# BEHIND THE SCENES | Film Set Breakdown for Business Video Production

What's up, guys? Welcome back to the channel. My name is Greg, and in today's video, we are going to take a behind the scenes look at one of our most recent projects with ING Source.
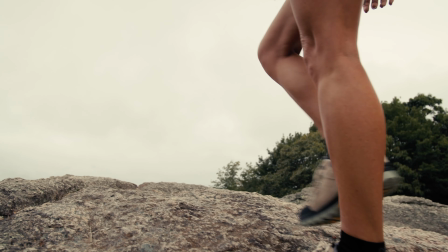[0:10]
They were looking to elevate the look and feel of their videos, and we were thrilled to bring their vision to life.
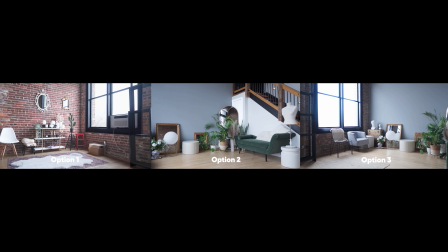[0:16]
In this video, we're going to show you how to select the best angles in a new space,
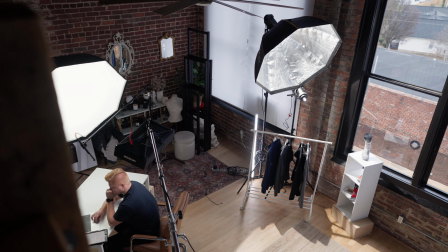[0:21]
create a lighting environment that minimizes distractions, and then all that juicy gear that's included. Whether you're a content creator yourself or you're just curious about the process, you're in for a treat. So let's get into it.
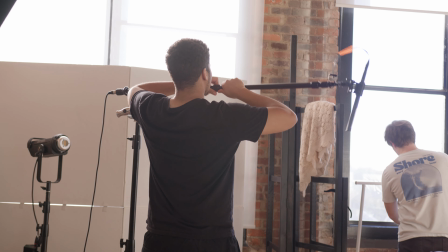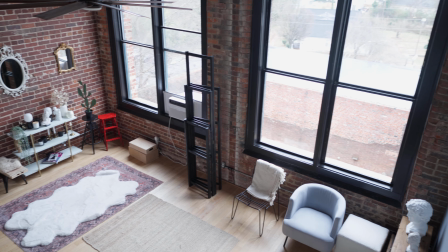[0:41]
This is a studio that we rented from Peerspace. And one thing that's important is you need to know your clients,
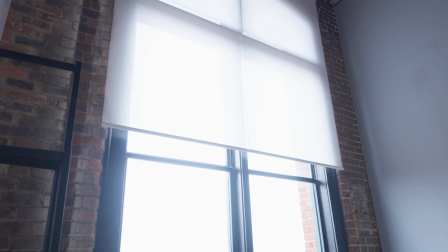[0:48]
because I had a conversation with our clients before we came to this studio, just letting them know that it's just a tad bit sketchy.
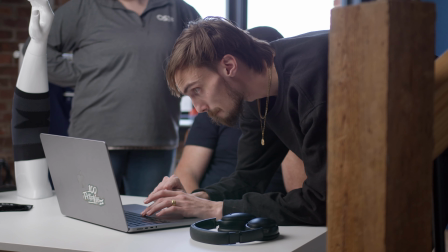[0:55]
So always make sure your clients are clued in before you book something that they're not aware of.
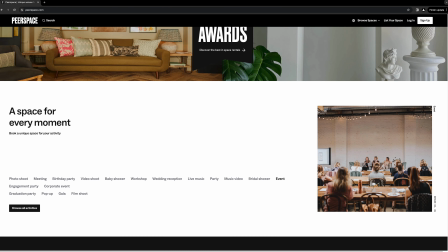[0:59]
We use Peerspace as our studio rental website.
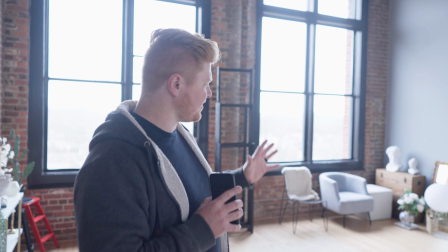[1:03]
We have to make this space look and feel the way that the client wants it to look and feel.
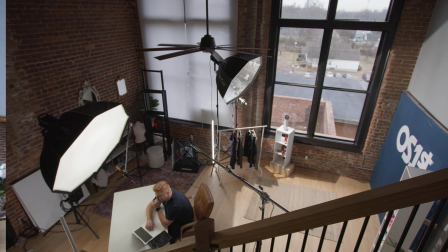[1:09]
This space, we really had three options. This first option was one of our favorites just because of the stairwell.
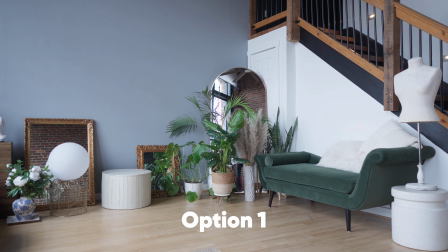[1:17]
But one of the things that we had to keep in mind was the door that's behind that mirror. We were going to be moving all those plants out of the way. We'd have to deal with that door in some way,
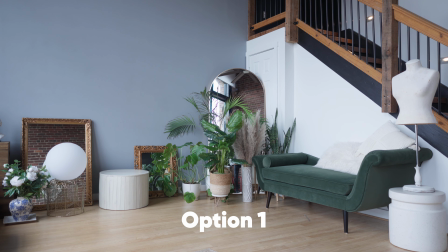[1:27]
whether we cover it with the talent or just deal with it being there.
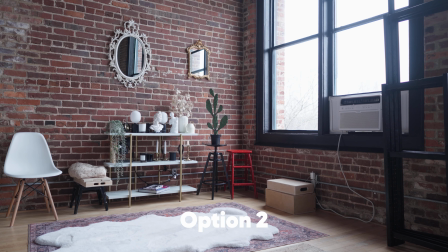[1:33]
And then this was option two. The issues with this option were that there is a lot of brick.
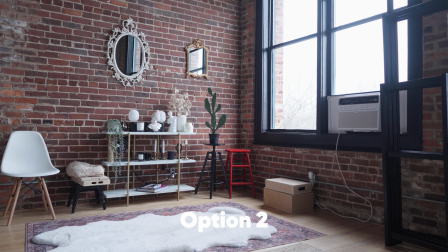[1:40]
They wanted brick, but they didn't want a ton of brick.
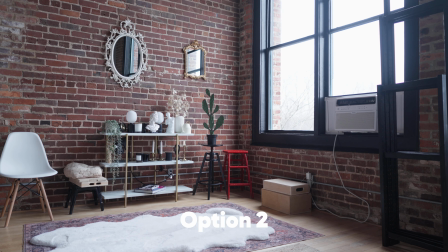[1:42]
So that was something to keep in mind on option two, is that there's a lot of brick, and also there's that AC unit on the right side that's kind of an eyesore.
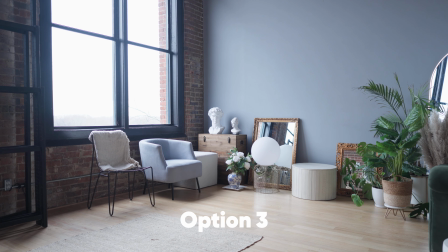[1:51]
And then this is option three. This one is pretty great because you've got the window, and the window is not really obstructed from the outside with trees.
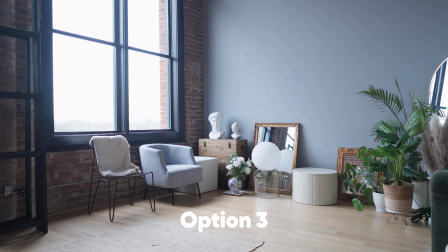[1:59]
We're able to use the full window to our advantage on this shot as well.
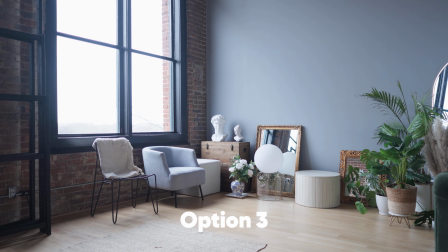[2:03]
Also, the other thing we like about this is there is that gray wall, and the idea was that this is supposed to be a retail looking space.
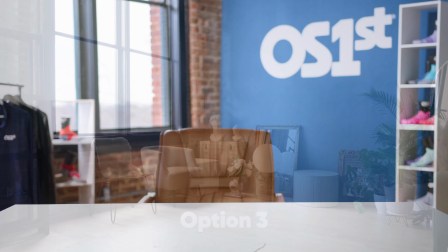[2:11]
And so our client brought in their own backdrop that we're able to put up on the wall.
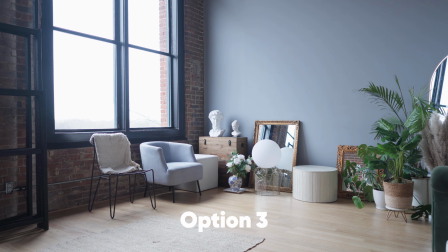[2:16]
All of these stage pieces are here in the studio. We have to move all these pieces before we are able to set up a good shot to then get approval from our client.
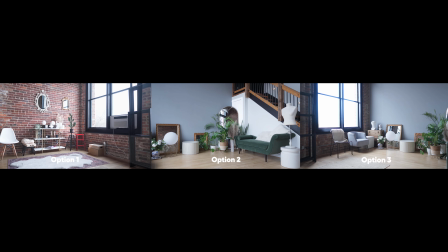[2:26]
Once we looked at all three of these options, we felt like the one that best encapsulated what the client desired was option three.
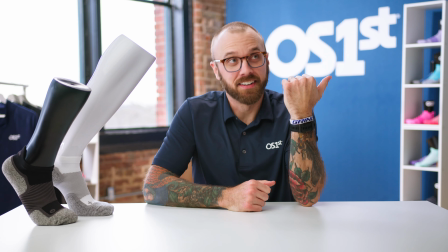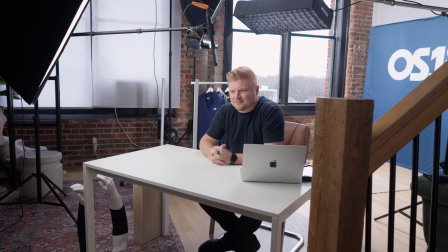[2:40]
All right, so we're gonna turn off the lights and turn these on one by one for you. So this is with no lighting at all.
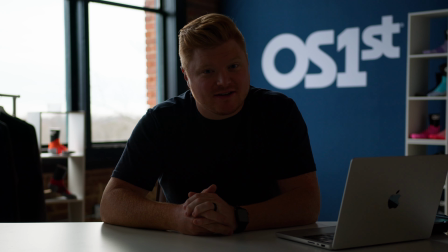[2:48]
This is just the room lighting. Now today it is cloudy, and so we don't have harsh lighting coming in from the sun.
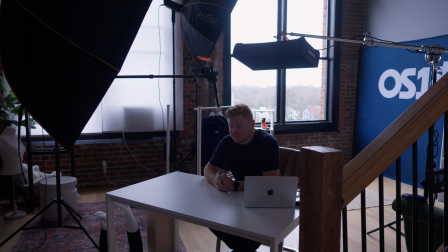[2:54]
Yesterday we actually had harsh lighting that we had to overcome with some bounces and things like that. But today we're lucky because it's cloudy.
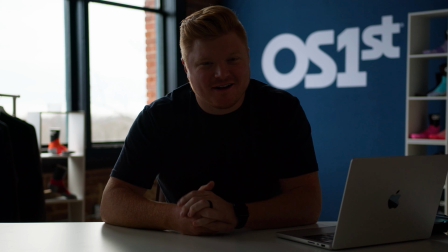[3:01]
So first light we're gonna turn on is our background light.
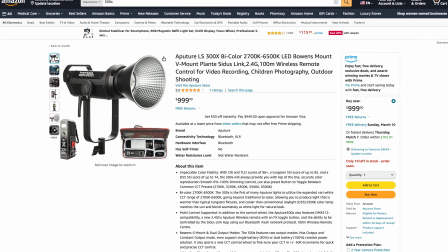[3:05]
So for our background light, we have the Aperture 300X, and we have a 48-inch glow softbox on there with the Bowens mount.
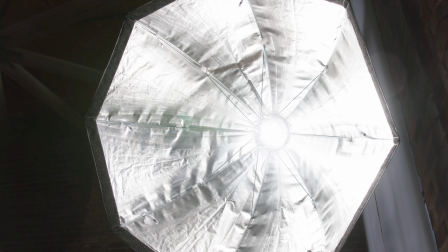[3:14]
We actually took off the diffusion for this so that we could get a little bit harsher of a light because we had the sun coming in,
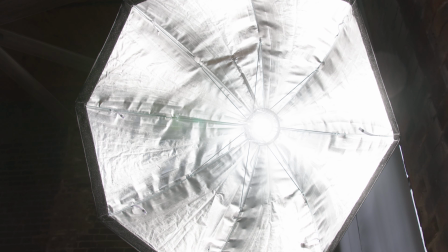[3:21]
and we wanted to make sure that it stayed fairly consistent throughout the 2 days that we were filming.
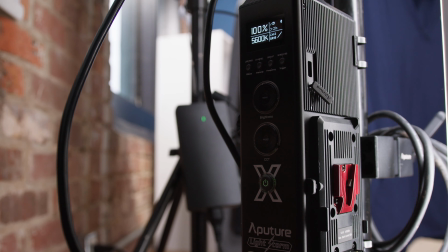[3:26]
This Aperture light is fantastic, and the fact that it's bicolor is great too for white balance as needed.
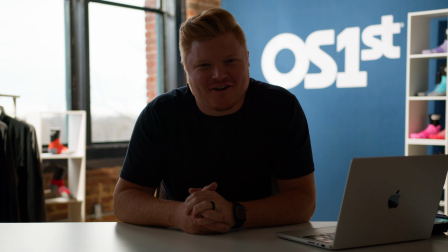[3:32]
The next light that we're gonna look at is called our snoot or snout light.
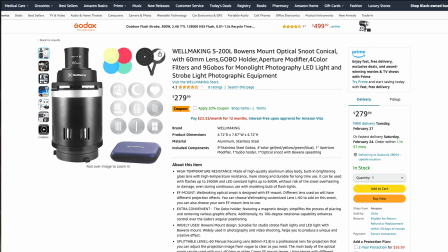[3:37]
It's basically a snout that has a lens on it that gives us like a gobo that we can plug in.
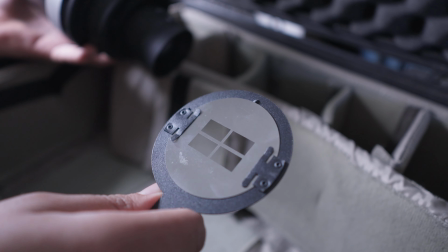[3:43]
For the snout, you can actually purchase different gobos. In this case, we were using the window light gobo.
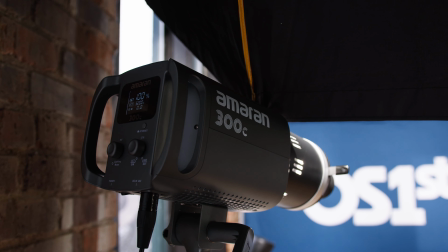[3:51]
The light that we're using with this gobo snout is the 300C by Amaran, and it just adds a little bit of texture.
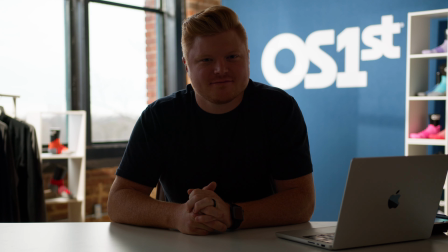[3:58]
So we'll turn that on now. So there's our background.